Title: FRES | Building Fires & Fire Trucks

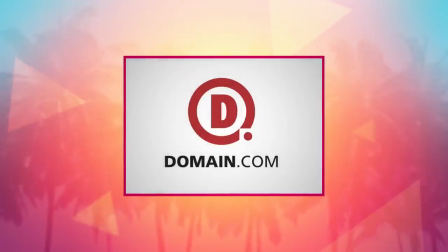(0:02)
Today's episode is brought to you by Domain.com. Welcome back from Behind the Scenes of Real Gone. I'm Seth Whirly, the writer and director of Real Gone. And today we're going to burn this mother to the ground.
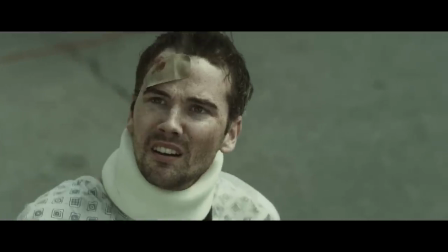That's right, we're talking about the building fire, which is one of the most visual effects heavy scenes from the film, mainly because a building is on fire. Obviously it was not really on fire on the day. We had fog machine, we had lights, but we did not have flames for obvious safety reasons. So obviously our plates were basically Darren staring up at a blank window. So once I brought these shots into After Effects, the first thing I did was I did a very rough mask around Darren. It was an inverse mask, so it was actually erasing Darren from the shot. This way I could track the shot and the tracker would not pick up any of Darren's motions. Once I had that, I'm able to create a bunch of nulls and solids based on the tracking points that the camera tracker picks up of the windows on the building.
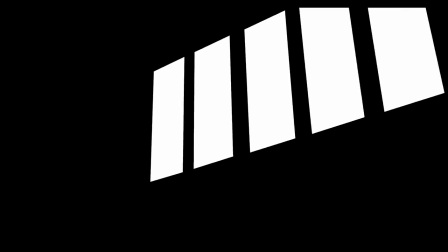(0:58)
And I'm able to basically drop several solids into the shot and using masks and such to assign those solids to always stay on the windows.
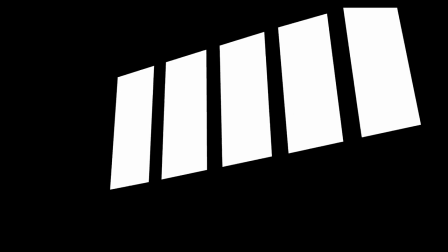(1:06)
I'm going to use these as masks over my fire layers and burn mark layers. So once I have all this stuff I'm basically setting myself up to start dropping in all the fire and fun stuff.
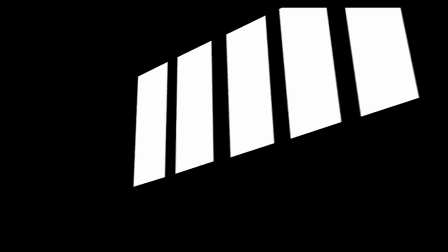(1:14)
Once I have the camera tracked I have my window masks then I'm able to start bringing in elements and I started with the burn marks on the building.
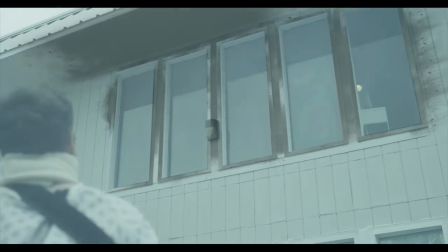(1:20)
This is actually one of the things that kind of sells the shot the most. It's one of those little details burn marks all over the sides of the building and around the windows.
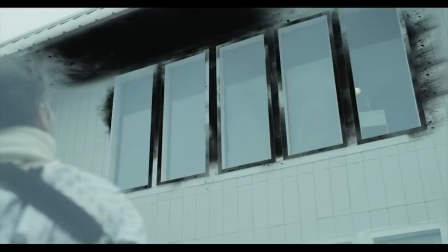(1:27)
These are just textures that come with Action Essentials 2, Video Copilot's awesome stock pack.
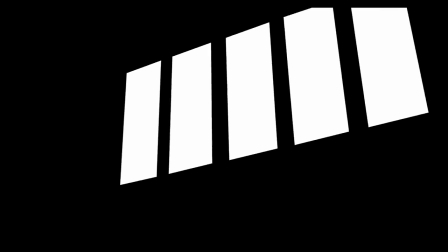(1:31)
And basically using the window masks I had before as track mats and inverted track mats, I'm able to drop these burn textures all around the building and put them exactly where I want them.
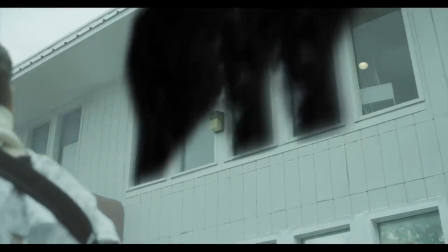(1:40)
So then I'm able to drop in my smoke next. I'm able to accomplish this using these smoke files as well as my window masks.
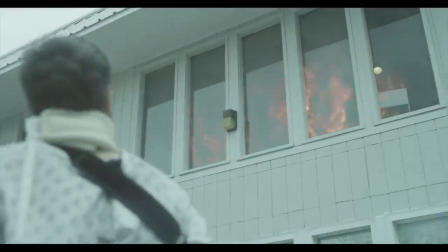(1:47)
Then it's time for fire. The majority of this fire came from Rampant Design Tools' amazing fire pack. This is some of the best fire out there. And I found something that really sold and was very convincing was there are basically three main layers of fire.
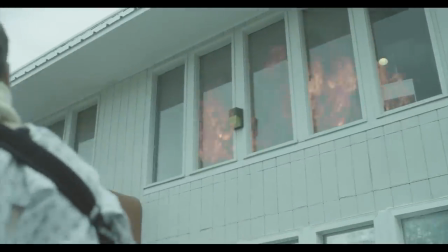(1:59)
There was what I called a background layer of fire, which is basically where I dropped the fire in and I actually pushed it back in the z-axis layer.
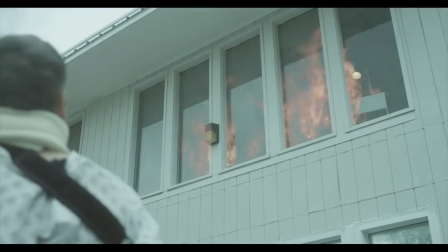(2:05)
So it was a little further back and so you get some parallax as the camera tracked along and you saw it kind of pass in and out of frame behind in those windows.
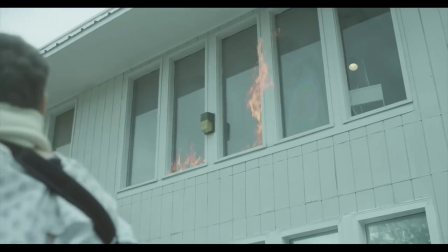(2:13)
Then what I called my foreground fire was basically fire that was in the window frames. And part of the rampant design tools pack are these flames that are basically built for like basically window frames or any kind of you
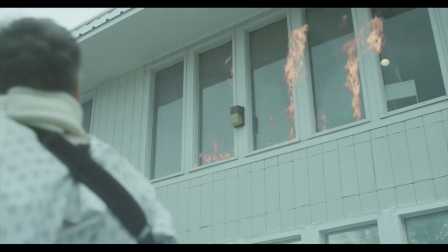(2:23)
know side of a building or hard edge sides or corners of things and so i was it was i was able to drop those in line them up with
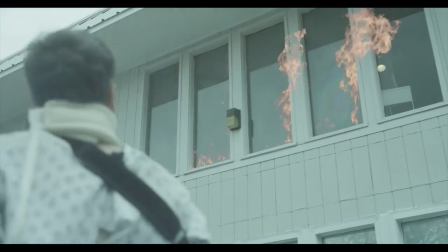(2:28)
the windows and have them stay there so it looked like you had this fire around the edges of the window then the third category of fire that i had
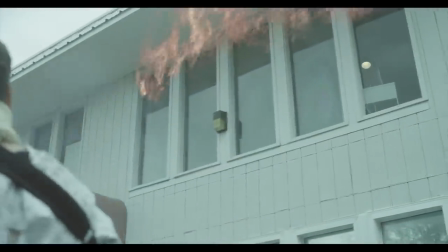(2:34)
were these big plumes of fire at the top of the window frames i saw this in a lot of reference photos uh and video that i looked just on youtube googling building fires and such you saw that most of the fire coming out of these windows was coming out of the top
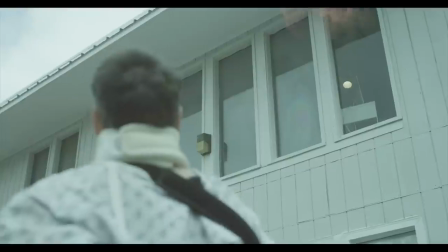(2:47)
of the window frames and large you know plumes of fire so to create that I basically did this this kind of round curved mask on
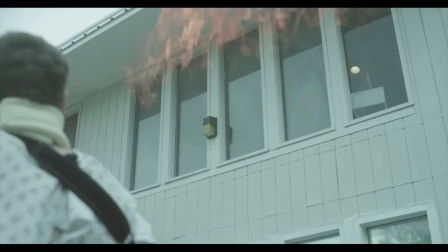(2:54)
the bottom of these fire layers and then kind of going out as it goes up and around so it's creating kind of these oval shaped masks around the fire after that I had to add some heat distortion and turbulence and for that I just used the built-in turbulent displacement filter that's in after effects I've duplicated my background layer and did another really dirty rotoscope job around Darren it's not perfect because I'm impatient if there's motion blur and you distract people with huge flames,
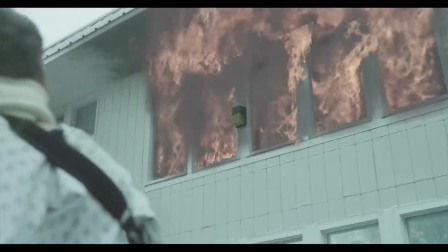(3:17)
you might be able to get away with it. I basically just wrote it out, Darren, so I could place him over everything and have him in the foreground, especially as he passes frame. And the last thing I did that I found really sold it was I used, once again,
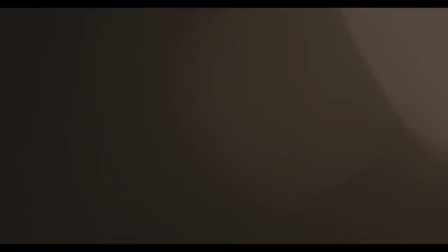(3:28)
Overlight, a great plugin from Regenite Universe to create some very subtle flaring and light leak kind of looks. It just adds some naturalism to the shot when we filled it with so much digital stuff. And that's how you build a fire. And this is how you hand it off to Ryan to do sponsor time. You know I love me some Domain.com and use them to register all my domains, but now they got something Dot Club goodness.
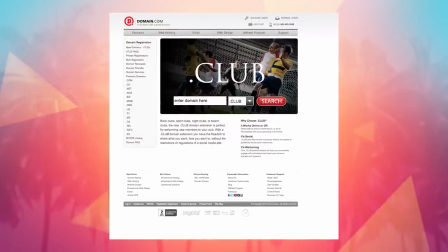(3:52)
Dot Club is universal and understood globally, and it's perfect if you're building a new business site or naming your film startup,
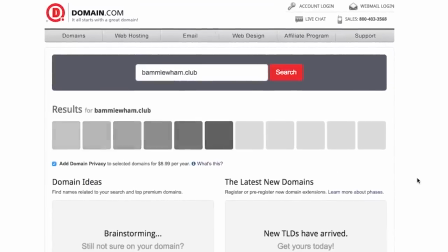(3:57)
because if you think about it, any business or new idea really is sort of a club. The internet is all about community and collaboration, which makes Dot Club perfect. Go to Domain.com slash club to register your Dot Club domain.